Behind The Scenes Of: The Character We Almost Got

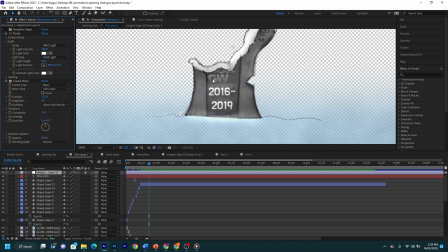(4:06)
And so CC plastic essentially just adds bumps to your drawing and then simulates light, just adding some highlights and some shadows to the tombstone in the snow, just to make it look a bit more 3D,
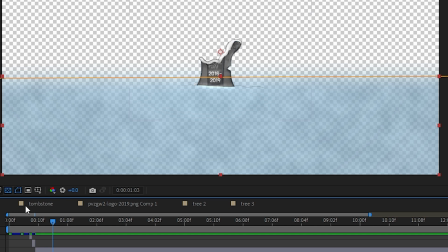(4:17)
make it pop a little bit more. So on the bottom here is just a blue solid with a feathered mask applied to it.
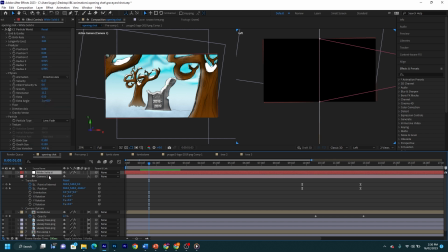(4:23)
And then the final part, just to kind of finish it off, the icing on the cake, it's this snow. I've taken a white solid and applied a CC particle world to it. And this basically just simulates particles moving around, and you can adjust the gravity and the direction.
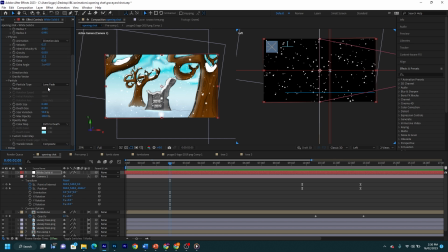(4:40)
Well, not even any special particle I used, it's just a built-in lens fade that I've coloured white and blue, and I put all of that into a comp and then added a virtual camera. And doing it this way means I don't have to hand animate each individual frame.
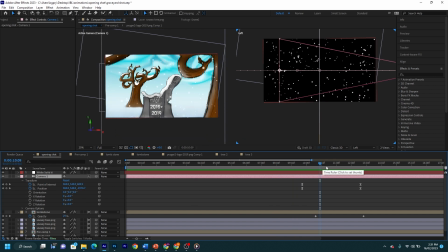(4:55)
I can just whack it all in After Effects and it do most of the work.
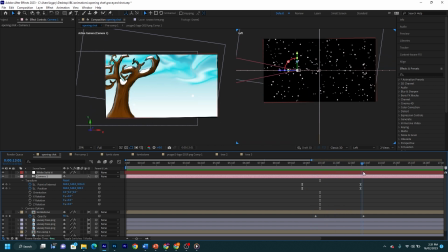(4:59)
So the camera pans through, revealing the second tombstone behind it, which is the Battle for Neighborville tombstone. And this is the old tombstone drawing, and I've just changed the logo and the date. That's basically it.
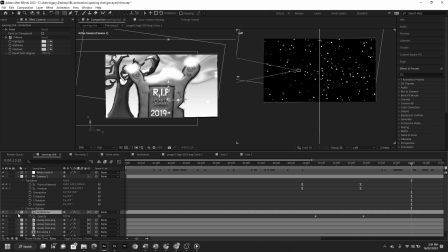(5:11)
And I've also drawn some snow on in After Effects because I forgot to do that beforehand. And to make it fade in, you know, just an altered opacity.
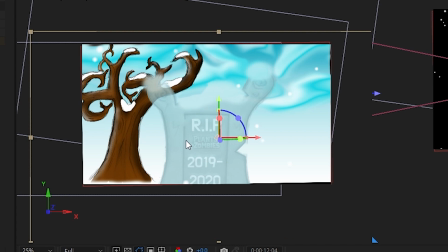(5:22)
And then to add kind of that bluey tint to make it look like it's coming out of fog. I mean, that was the original intent anyway.
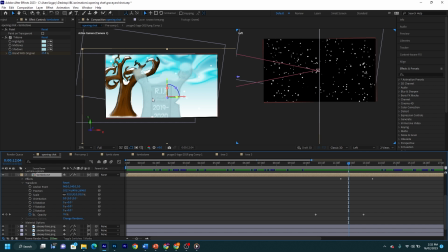(5:28)
I wanted to make it look like it was emerging from fog. But after I rendered, I realized that the tree was behind it, and the tree would also have to emerge from the fog.
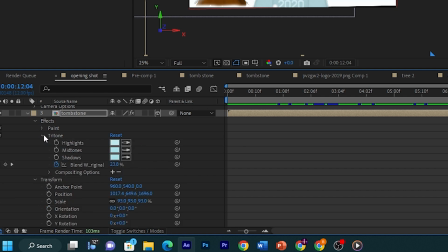(5:35)
So I just left it. But it's a tritone effect that I'm just blending with the original.
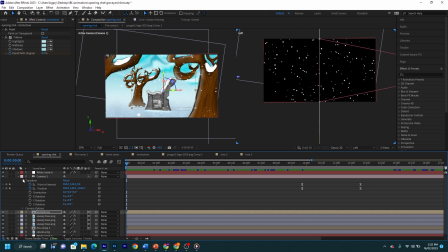(5:44)
And that's basically it, really.
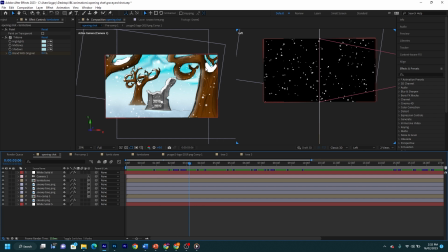(5:46)
It's not a very complicated opening sequence, but just kind of adds a little bit of atmosphere and a little bit of mood, I think, to the video.
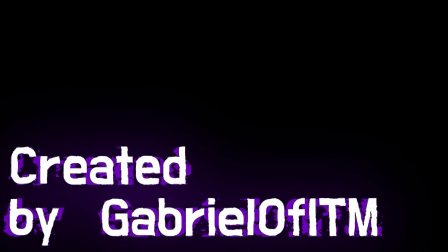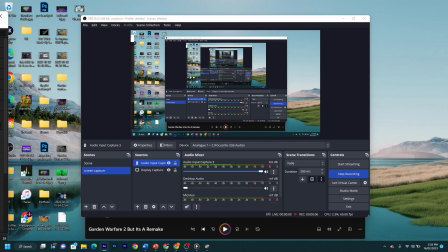(6:02)
Right, and the second animation that I included in the video was this.
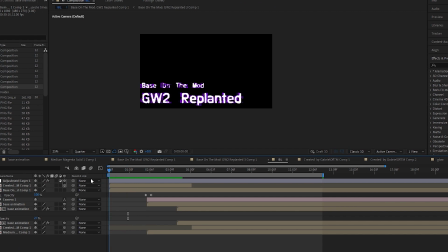(6:07)
It was kind of just a credits, a very simple credits, with the iceberg lettuce bouncing in over the text.
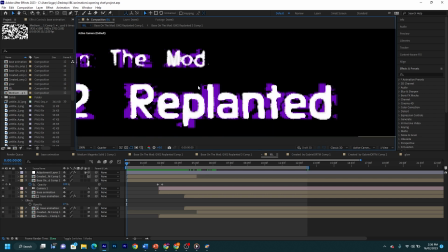(6:14)
This is an effect that I've done quite a lot. It's quite simple.
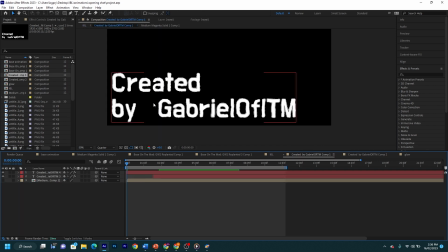(6:18)
If I open up one of these, so it's the text with a displacement map and a roughened edges applied to it.
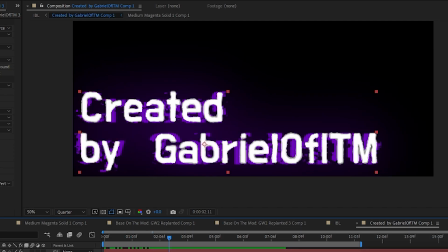(6:25)
Then underneath that, I've added the same, which has been copied and pasted, and added a glow and upped the displacement a bit more.
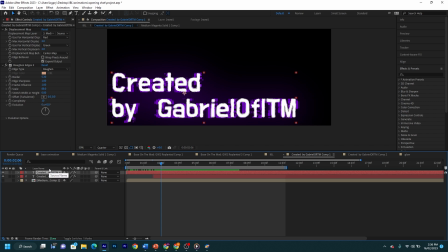(6:32)
And so a displacement map is essentially, how can I best describe it?
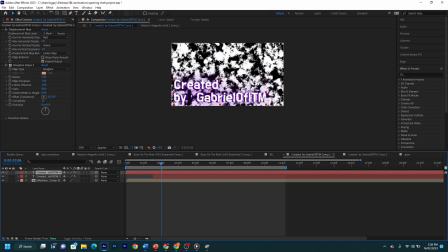(6:38)
So you take a layer like this, which is just black and white pixels that move around, and the displacement layer takes the alpha channel from this layer here and applies it to a different layer.
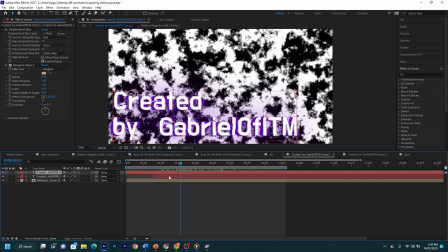(6:52)
And so where it's white, pixels are on, and where it's black, pixels are turned off. So it applies that data to something else.
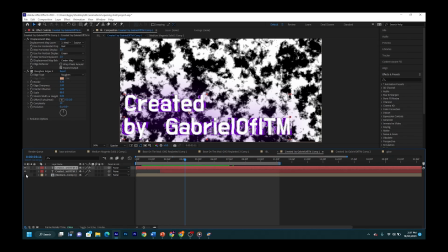(7:00)
So if we get rid of that and look here,
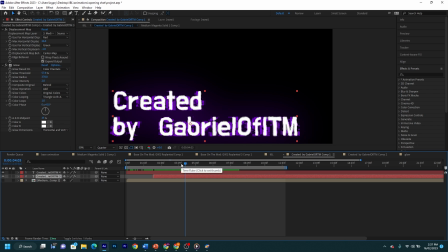(7:02)
the only reason it's jittering is because the purple is moving to where the white is and disappearing where the black is. And because the black's constantly shifting around, so are the turned off pixels, and so it looks like it's like kind of jittering about.
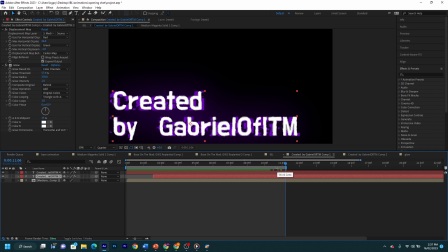(7:17)
I think I explained that in a super layman's way, but that's basically the gist of that. And also a little bit of a glow added as well. Just again, make it pop a bit more. And so yeah, that's that.
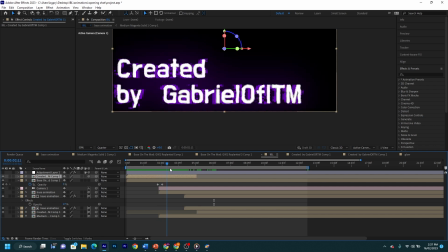(7:29)
The same for that. It's just a simple fade, just changing the opacity. And then here where the iceberg lettuce bounces in.
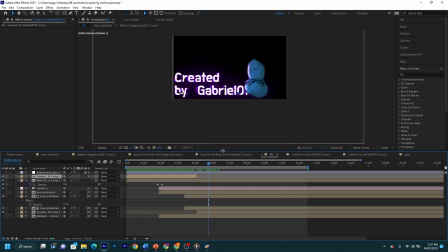(7:35)
So this is where I kind of realized that the method that I was using for frame by frame animation beforehand was dumb. I was using Photoshop beforehand and it took forever. And then I discovered a little app called Pencil 2D.
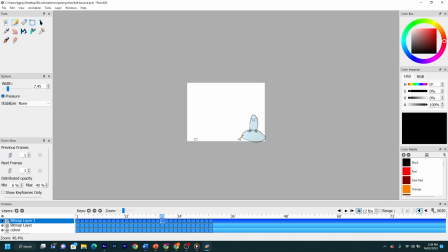(7:47)
It's a free piece of animation software. Very simple, but it gets the job done.
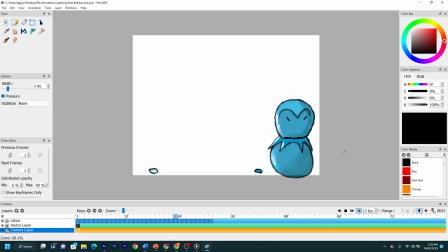(7:53)
And that's what I use to create the base animation. So I try to take the most advantage out of an animation principle called squash and stretch. So essentially, what squash and stretch is, when something's falling, it kind of stretches out a bit because of gravity.
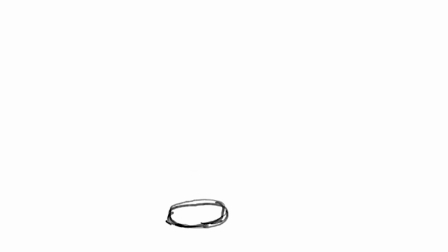(8:08)
Gravity kind of pulls it apart, and then when it hits the ground, obviously it squishes back together.